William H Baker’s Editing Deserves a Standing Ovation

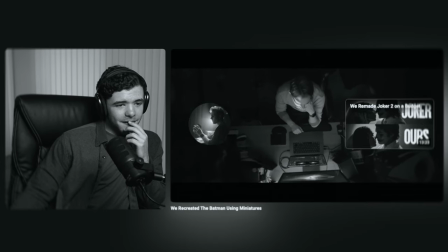1s Subscribe for more videos like this.
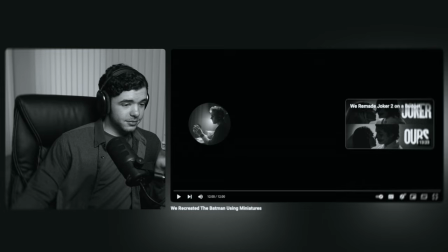Hello. I was asked to break down William H. Baker's editing.
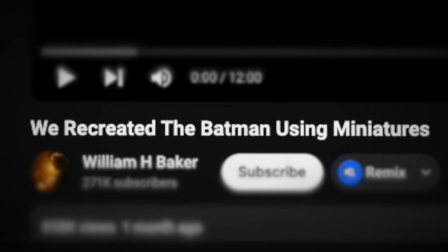26s
And so in this video, we're going to look at, we created the Batman using miniatures. What does that mean? I guess we'll find out. So without further ado, let's check it out.
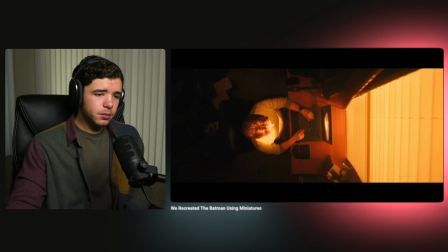39s This is my favorite shot from the Batman. And with the penguin coming out, I wanted to recreate it.
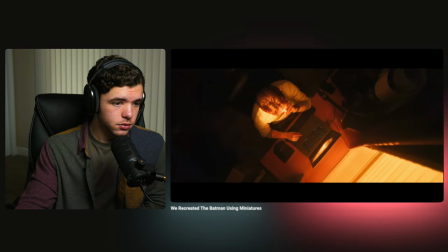48s But that means we need a Batmobile to flip a car, an empty lot, all this rain, a Batman costume, and a massive fire.
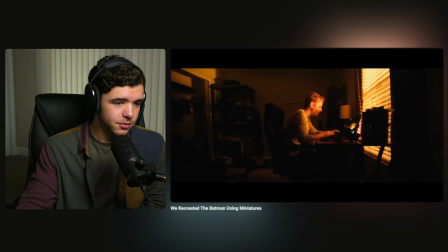56s So, how do we do it? We could film in a parking lot and cut some corners.
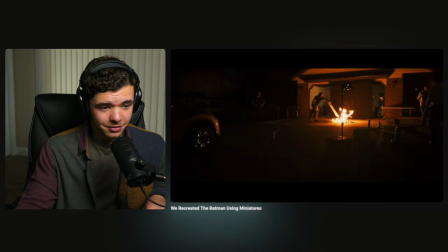62s This Batmobile could be a model, the fire filmed separately, and the rain... the rain.
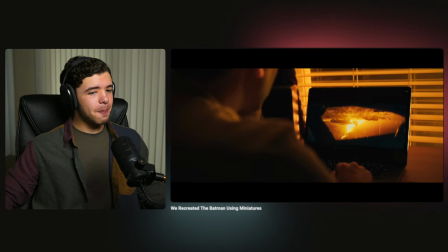68s How would we get access to water in a parking lot or cover the whole parking lot. At that point, it may be easier to just use CGI.
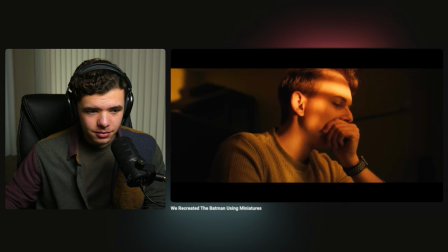78s Wait, I don't know how to do CGI. So I guess that leaves me with just one option, a miniature.
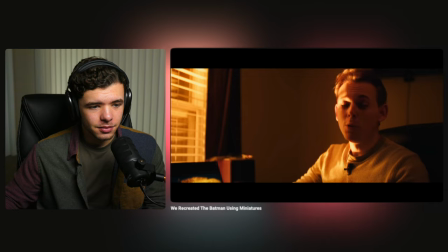87s But where do we start?
Well, first we'll want to rotate this shot right side up since that's how Okay, before we get into this, I'm seeing a lot of contrasting emotions here.
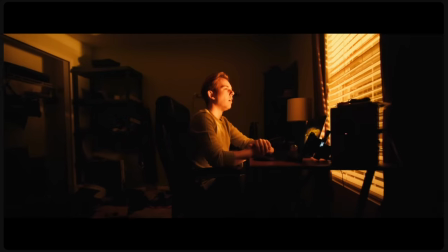99s
For instance, like the different parts where it'll be intense, then I'll pause for a second.
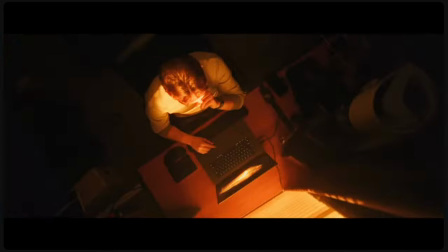104s
Like it'll be slower music and then it'll cut to a fast clip and it'll just really give you that punch and punch you whenever you're watching it,
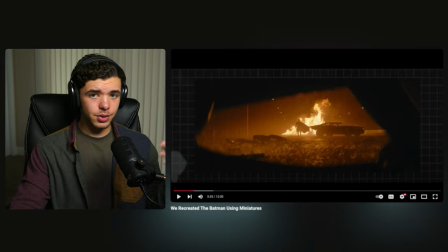113s
which is very contrasting to each other. And also another thing is the color grade. He purposely color graded it to where it will suit the style of the Batman movie that he's trying to recreate. And he's matched it fairly well as far as I can see.
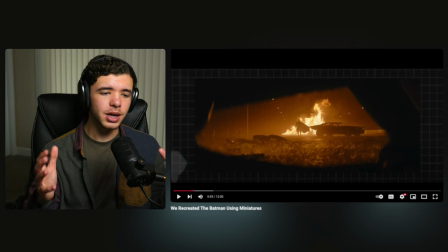133s
And I'm going to assume that it's going to be like that. Well, it might just be for the intro, but he may do it more throughout the video as well. Yeah. I mean, the music selection and the overall cinema of it is definitely pretty spot on.
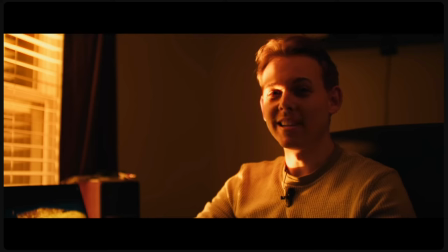149s Let's break it down into parts.
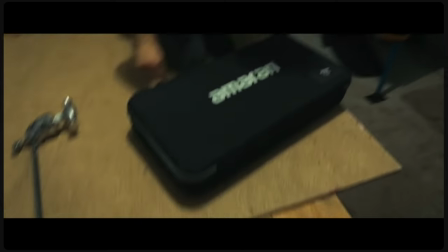Okay, yeah. So it was just for the intro or the cold open, as you would call it.
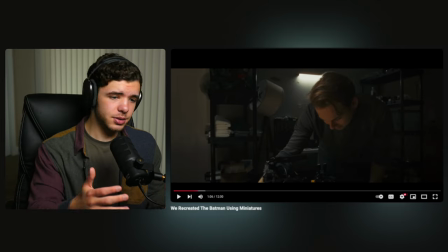162s
Which makes sense because I'm going to assume that he's splitting this up into different chapters and sometimes you want
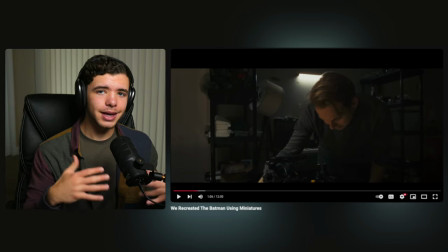167s
to change the color grade depending on the mood and chapter of the video that you're in.
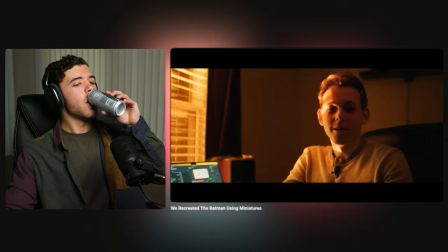176s This can just do it be a model or kids toy the bigger the better and this will give us a starting place for the scale of everything else
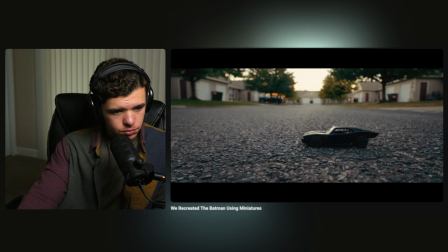187s It may seem easiest to just shoot on real asphalt But with a miniature car the texture is too big So we need miniature asphalt and
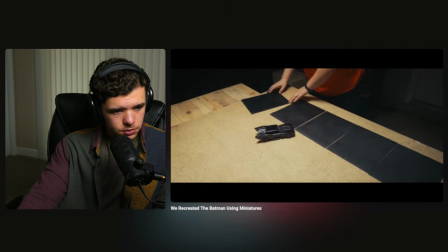194s we thought black sandpaper would be perfect since we can test different grid sizes to get the perfect texture
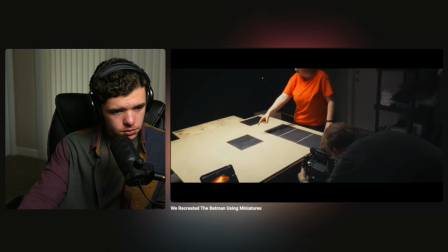200s We'll just need to come back on a different day to cover the whole surface
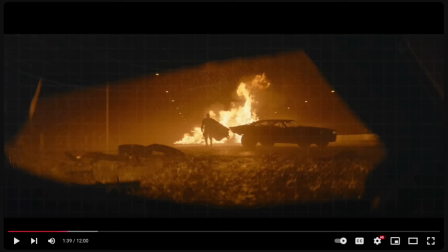206s
I like how he has, so he's got this backdrop over the whole thing where it's like this grid and obviously, you know, he's building out what he has to make. And so it makes sense that he would put that there and it fits for the overall style that he's going at here. And I also see, don't think I didn't see it,
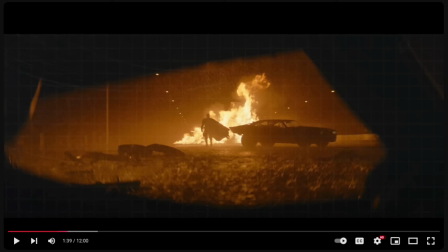225s
but he's also got some black bars on this to definitely give it that more film-ish feel because that's what he's trying to recreate.
It's a silhouette, so we can just make it out of cardboard and stick it in front of the camera. But this reveals a big issue with filming miniatures.
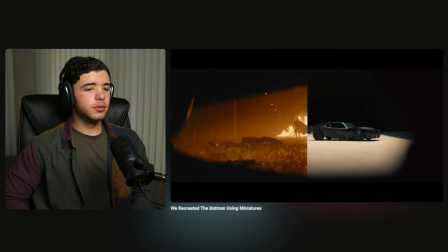242s Compared to the original, our window is way more out of focus. The closer the camera is to what you're shooting, the more shallow the depth of field.